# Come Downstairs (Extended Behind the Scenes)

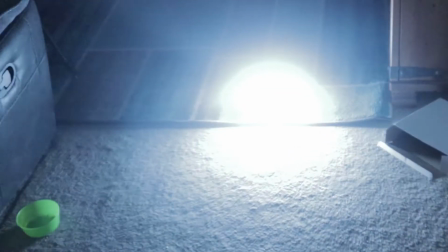502s
We've got a camera here, we've got the light down here that will be lighting me when I walk into frame.
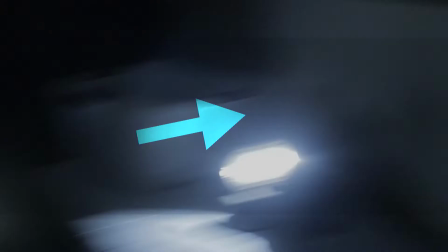506s
Then we've got this torch here, which is shining off of this, giving a yellow reflection on here, just lighting it up a bit.
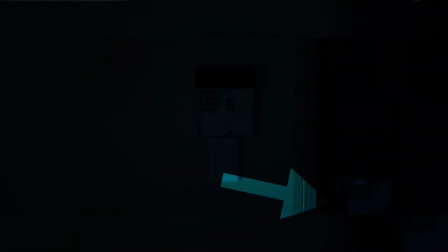512s
And then in the shed we've got that work light with the diffuser, but the work light has a blanket over it. You can't really see as much in here. And I'm going to flash my light on here. Check this out because it's beeping. Probably won't use it, but it's good to have it.
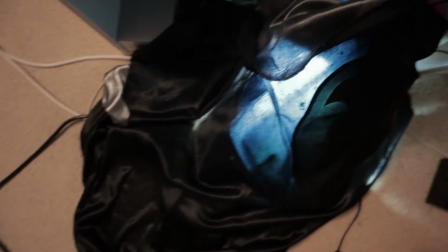522s
Okay, I forgot to film the setup for the last thing. I'm sorry. Bing! Light number 1 shines on the shelf, gives it a tiny bit of light.
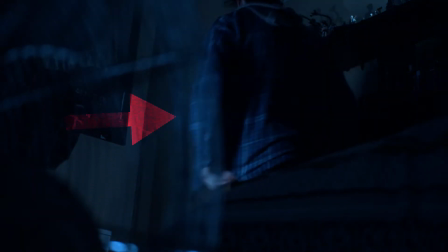528s
Light number 2 shines on the shelf and also me, gives me a little bit of light. There's a blocker, so it blocks the light from going on the bed. Such a good blocker of painting. Light number 3, that goes onto the fan. The camera's down there looking up at here, and then the fan's in the way.
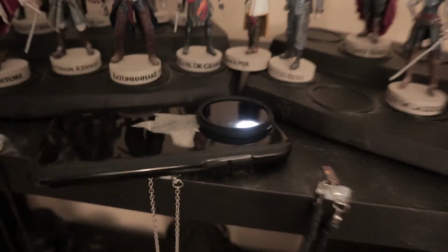542s
And then we got up here light number 4. And it's got a little ND filter on it, so it doesn't spew too much light. And it gives you little shadows up here. It gives like a little bit of detail up here. Why am I exhausted from that? So we got the scene where someone knocks at the door. The main character goes to check it. It's pretty much the same setup when it comes down to look and it's all foggy and all that.
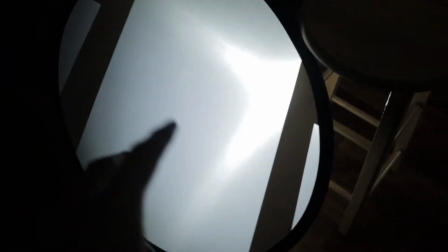559s
So you got our camera here. And we got this diffuser, so it diffuses me when I walk down the stairs and you can see me.
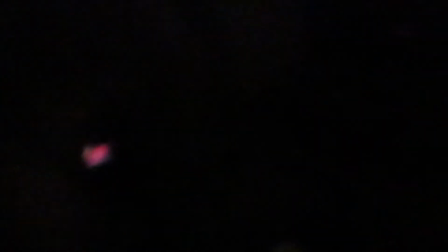565s
Monitor there. Got the fire over there just to keep me warm because it's currently winter.
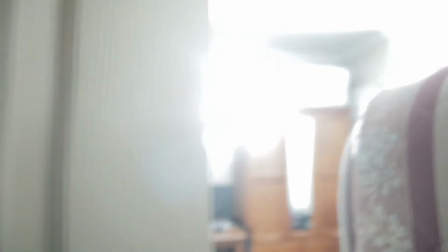569s
In this room we got the work light shining through here just to give a texture onto the wall. Then outside we got the aperture light acting as the street light. That was very key.
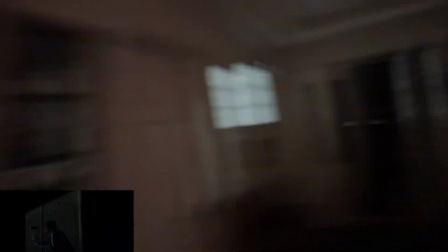579s
Looks like hit on the wall. So the next shot we got is pretty cool as well. The camera in this game is got it right back there, facing out here to that switch.
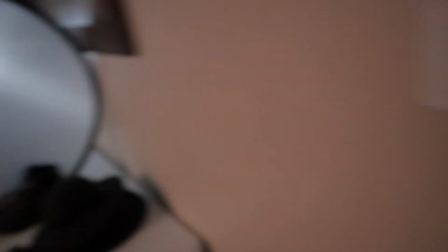588s
I'm gonna switch the switch. Got this light under here, so it lights my hand up a bit, but also the switch. We got the light that was out there, we put it here just so it gives a little bit of light this way. And this light, of course, will be off. There's a helicopter outside, and it's making a droning noise, and it's so freaky. So now we got the scene that I'm dreading the most, which is the outside scene. It's like 11 o'clock.
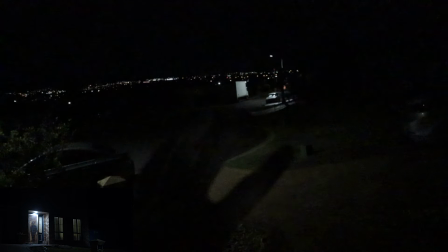606s
We got the camera right there, super sketchy, because I don't know if anyone wants to go around their house and take it.
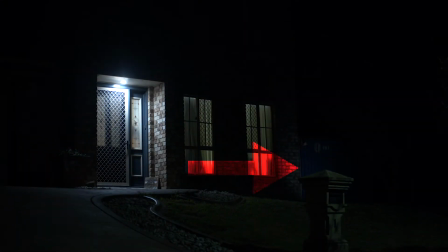611s
And then we got the light down here, shining on the gate, so that you can see the monster's hand reach back into the gate. I don't want to be doing this one. I'm scared. There's dogs barking. There's helicopters flying over. I feel like I'm gonna die. Tim Tam Slam. Alright, so this next shot is very easy. Got the camera looking over at the phone.
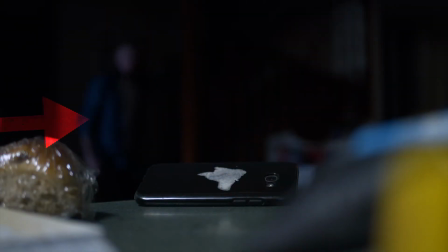632s
Over here we got the aperture with a diffuser, diffusing some of the light, and also a flag, which is actually a table.
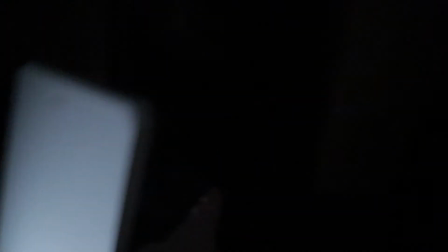636s
So that doesn't cast a shadow onto this wall. And this light is here, so when I walk here, you can see me in the camera.
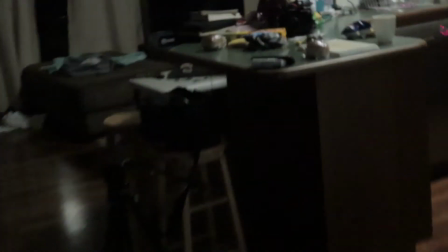642s
But when I walk over and grab that phone,
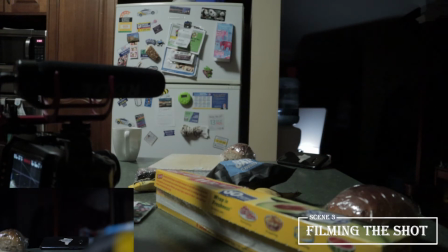we might do a little bit of a time lapse of me setting up the next shot because it's a pretty simple shot, but it'll probably take me like 10 minutes.
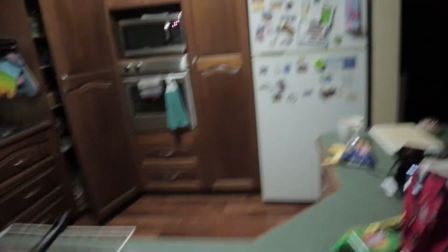661s
You can sit here.
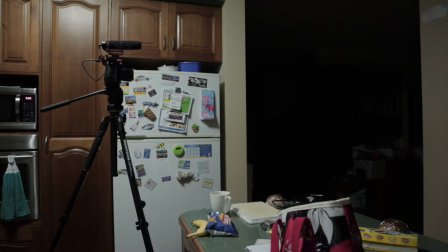667s
I don't know where I put the battery for this. Turns loud, I left it in my room upstairs.
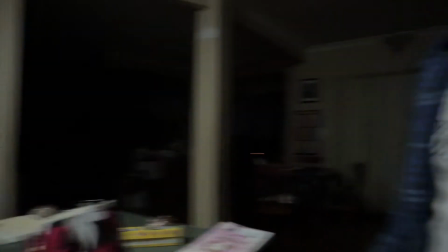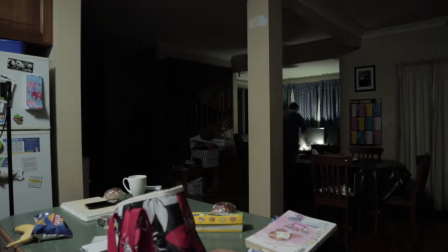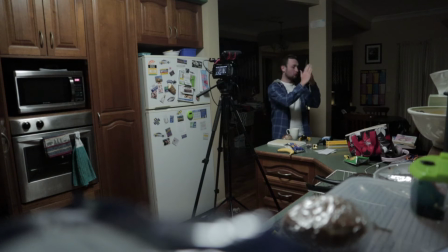Alrighty, last setup for the short film, except it's not going to be in the short film. It's going to be the thumbnail for the short film, so it's not going to be in it, but it's for it. So yeah, it's pretty much like everything else I've done, but a few minor changes just to give it a lot more texture, because it is the thumbnail that everyone's going to be looking at.
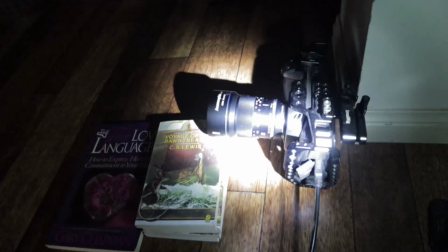726s
So first up we have the camera, which is on the ground, using books as tripod, because I've got no tripod to actually lay on the ground.
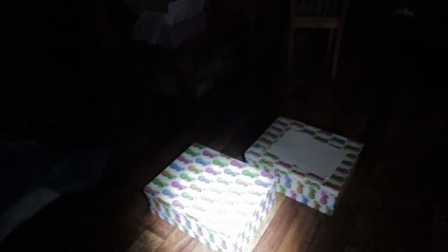732s
There's a monitor for it, and over here onto the set we got boxes, which will be in the corner. We've got a chair, which will be in the corner, and it has like this nice texture.
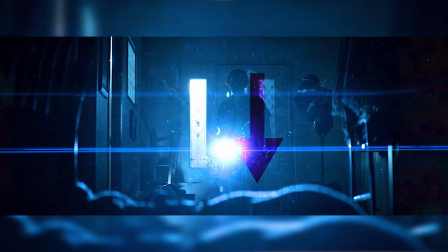738s
And then we have this blanket on the ground with wires, because I wanted texture on the ground because there was nothing there.
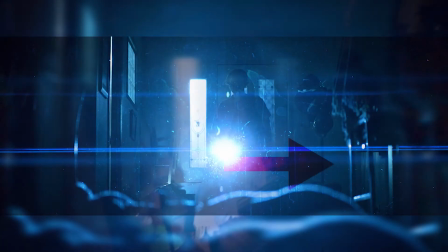743s
And then over here, my poor birdie, who's usually over there, I moved a cage here so it's some more texture because there's all those bars.